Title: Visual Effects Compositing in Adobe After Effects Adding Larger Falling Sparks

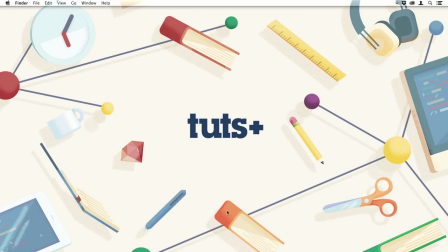(0:00)
Hello, this is Chris Kennedy and welcome to the Visual Effects Compositing course,
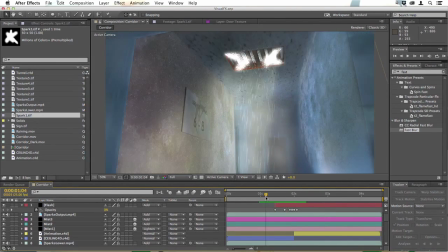(0:04)
where we're going to add some more sparks here both before the grid falls and afterwards. The idea here is that the sparks wouldn't just jet across like that, they would fall down. So we want to add something that doesn't look like rain, that looks like metal sparks falling,
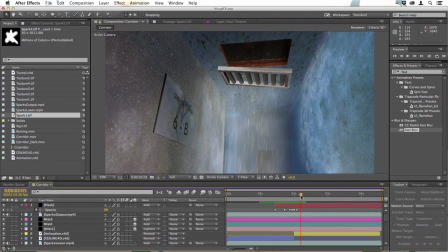(0:21)
and then as the grill itself falls we want to emphasize that it's falling and has been blown away by having those sparks continue.
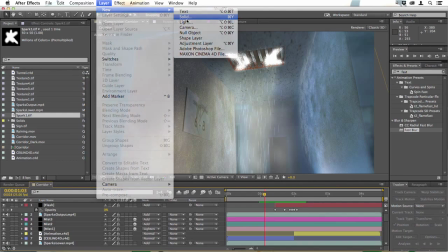(0:28)
I'm going to go to Layer, New, create a new solid, call that Falling Sparks.
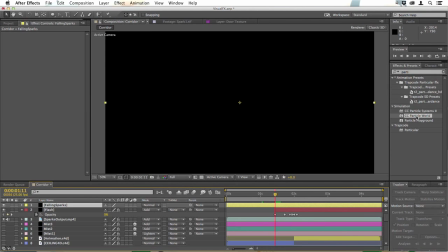(0:33)
Turn off the visibility of most of the layers and then apply CC Particle World to this Falling Sparks layer.
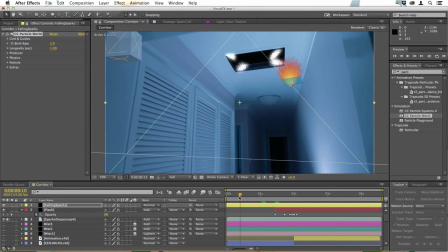(0:42)
And we can have these sparks begin to fall as soon as the initial sparks appear. So that's around the 1 second mark. We don't really want them to be there any sooner than that, so we'll just drag the layer up here.
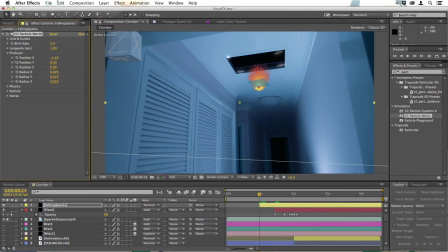(0:55)
And now we'll reposition this as we've done before. The difference this time is that I'm going to want this to be the same size as the trapdoor. I'm going to move it up in space a little. I'm going to increase its radius. I'm dragging the X radius across here and the Z radius to make it wider.
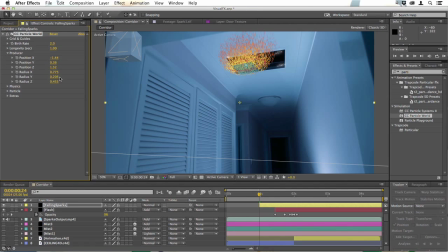(1:14)
I could use the Y, but I think I'd rather just have those sparks falling from one level. Now I'm going to reposition that, make it look as though it's in the place of the trapdoor. I drag through the clip and make sure that's staying in that position throughout the clip.
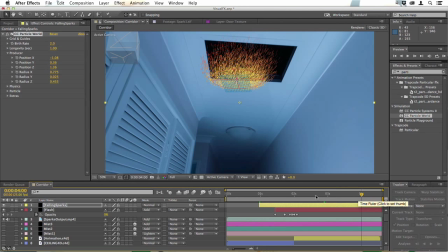(1:31)
And that's not bad, but rather than trying to find a perfect spot, I'm just going to animate this now.
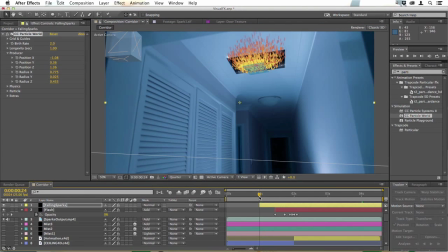(1:37)
So I'm going to drag my resolution down to 1/4 to speed things up. Go back to the 1 second mark, and here I'm going to keyframe the producer positions.
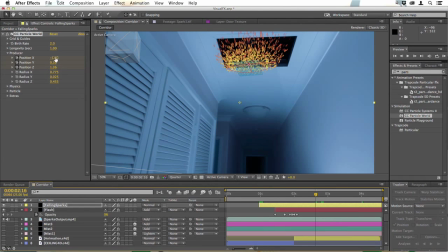(1:46)
And then I'm going to go to about halfway through. And I'm just going to shift that back into place so that it looks as though it's in the right spot.
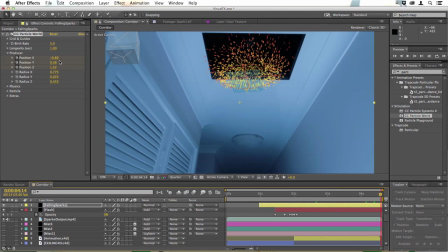(1:55)
Then I go to the very end and do the same, just keyframe that into position.
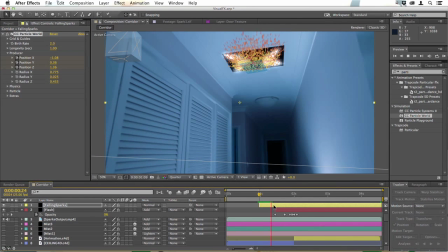(2:01)
There it is. So now when we play through, that emitter is in the right place all the way through. Go to Particle, Particle Type.
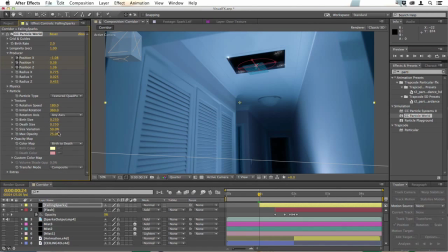(2:10)
As before, we're going to choose the Textured Quad Polygon and make the texture Spark 1.
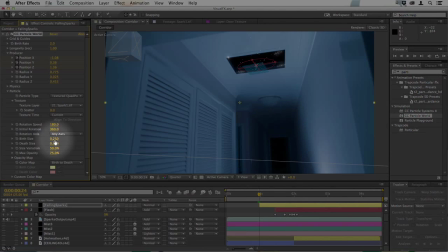(2:18)
Now the size of these particles can be a little larger than before, so I'm just going to turn this up.
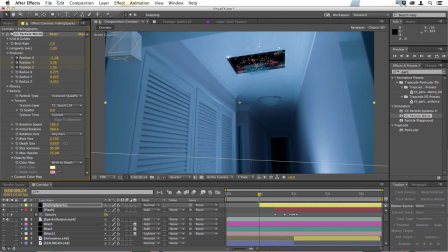(2:24)
The birth and death size will have fairly similar. And in fact, looking at that, I realized that I shouldn't have dragged that edge up there. I should have dragged the whole clip up to that point because we want those sparks to start there.
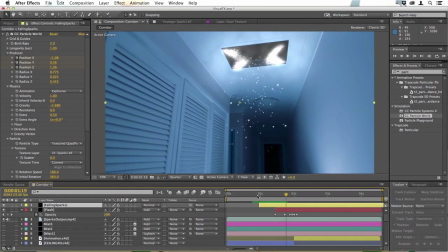(2:38)
So that's more like it.
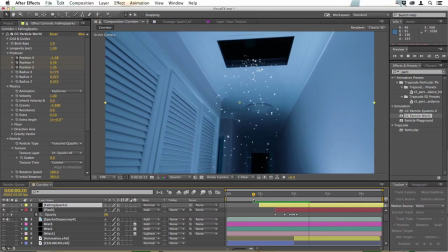(2:41)
And what I like about this is that those sparks fall, and because they're in 3D and the camera's seeing them in 3D,
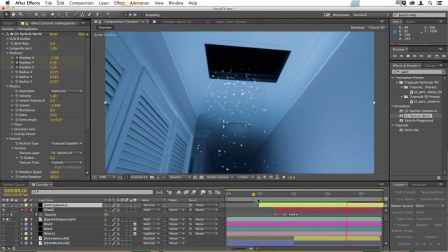(2:47)
we really get that feel of looking up into that space as we approach it.
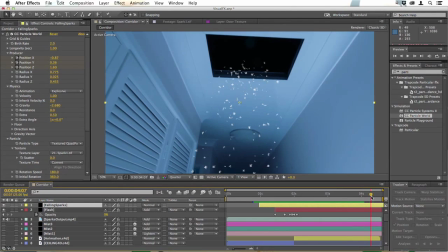(2:52)
However, now that we've applied the textured polygon, I can see that I do want to make some changes to the producer. So I'm going to change the Z radius even more, widen that out, and perhaps the Y as well. We'll just have a look how that looks. That really does feel like they're falling out of that space up there now.
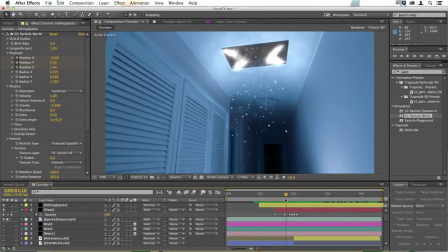(3:10)
There's probably too many of them. It looks almost like it's snowing. So let's change the birth rate to 1.
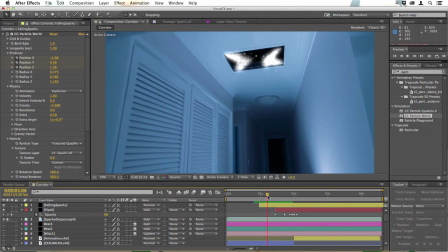(3:18)
Because we really want these to be just fairly occasional. And in fact, one way to make this look more realistic is to change the birth rate all the way through. So I'll keyframe it now, move forward half a second, drag it down to 0, move forward another half second,
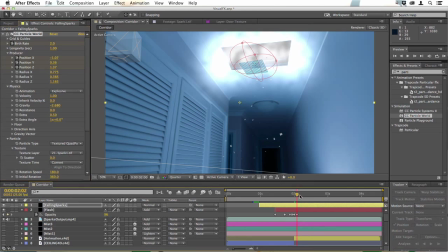(3:35)
drag it up a little higher, maybe to 2, another half second, drag it down to just above 0,
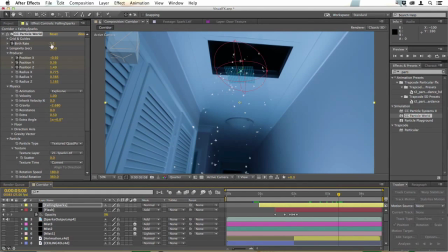(3:42)
go to 3.5, and we'll take it round to about 1. And then we want it coming down to nothing around here.
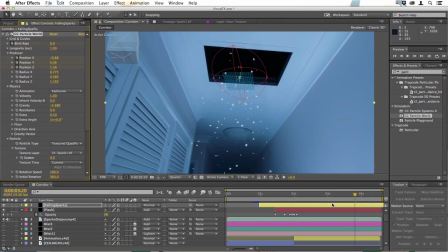(3:50)
So just before we get to the 4 second mark, we'll take that down to absolutely nothing so that the sparks fall away completely by the end of the shot.
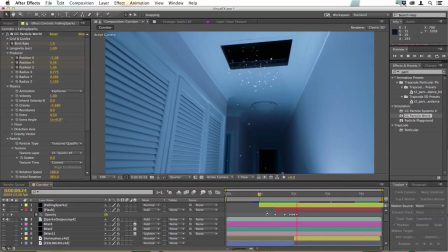(3:57)
So if we watch that through now, you can see there's a varying amount of particles as we go.